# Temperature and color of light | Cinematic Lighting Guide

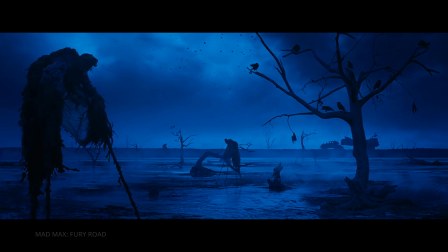Blue evokes isolation, sadness, calm, or mystery. Perfect for drama or sci-fi.
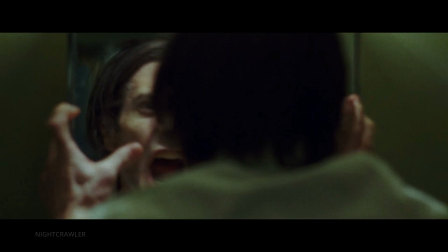Green can feel natural or unnerving, used for psychological thrillers or dystopian worlds. Yellow brings energy, madness, or anxiety. Ideal for offbeat films and surreal moments.
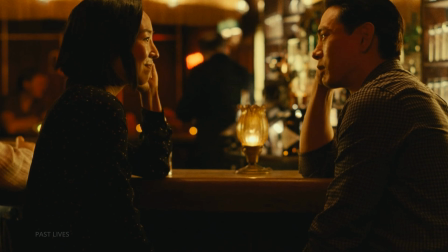Orange gives warmth and nostalgia, often seen in retro settings or cozy flashbacks.
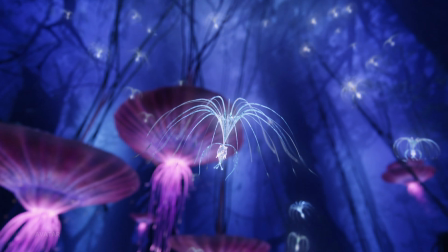Purple adds mystery, luxury, seduction, or fantasy, often symbolize spirituality and power.
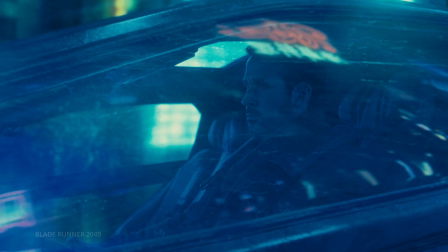Cyan feels techy, cold, and futuristic, great for sci-fi or sterile environments.
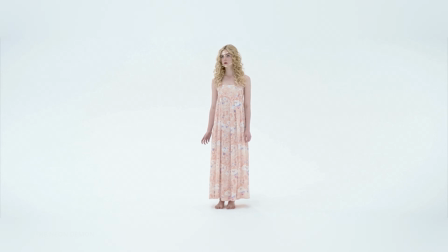White symbolizes purity, sterility, or emptiness, used in minimalist or dreamlike sequences.
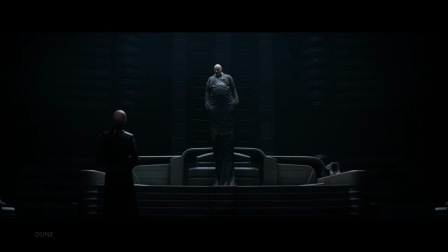Black evokes fear, power, or formality, classic in horror and mystery.
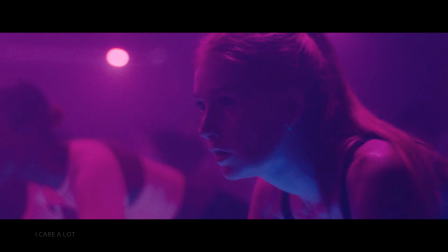Pink captures innocence, love, or surrealism, seen in coming-of-age or highly stylized films.
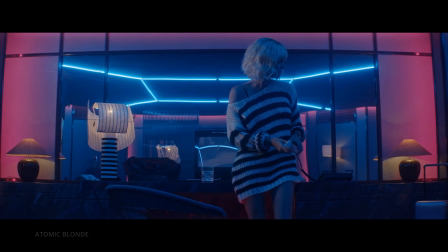But it's not just about setting a mood. Color lighting also lets you create visual contrast,
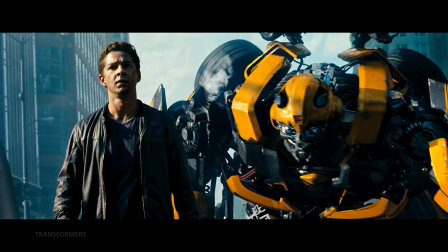like the famous teal and orange look in blockbusters, which helps characters pop from the background.
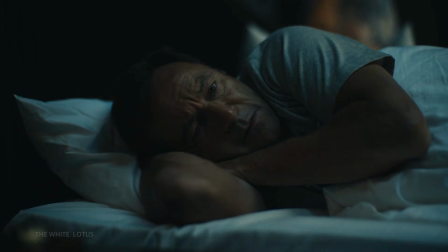Support character arcs. Shifting from warm to cold tones can reflect a character becoming emotionally distant or isolated.
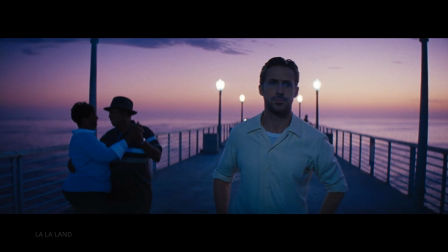Build a visual style.
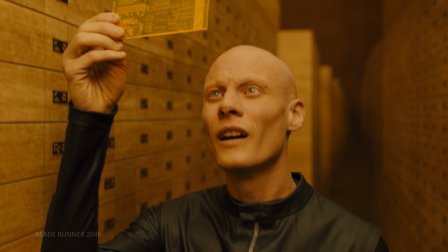Iconic shows and films like Euphoria, Blade Runner 2049, or The Matrix use color as a signature part of their identity.
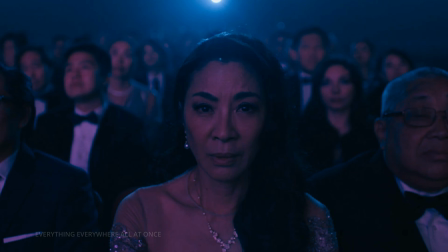Different color palettes can clearly distinguish locations, timelines, or dream sequences.
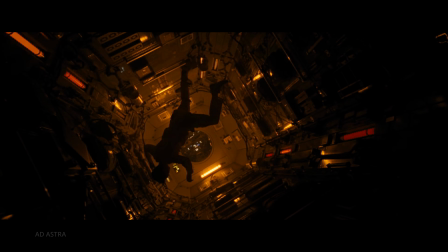It's wild, right? Just changing the color of light can completely flip the mood of a scene.
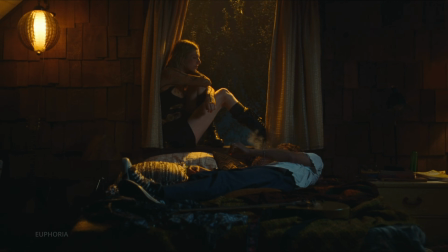That's the magic of lighting. So next time you light a scene, don't just ask what looks good, ask what it feels like.
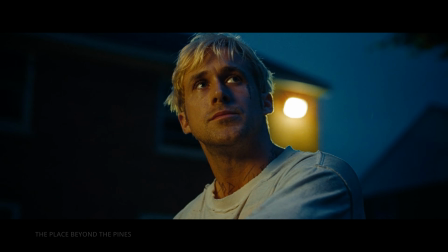Light smart and let your story do the talking.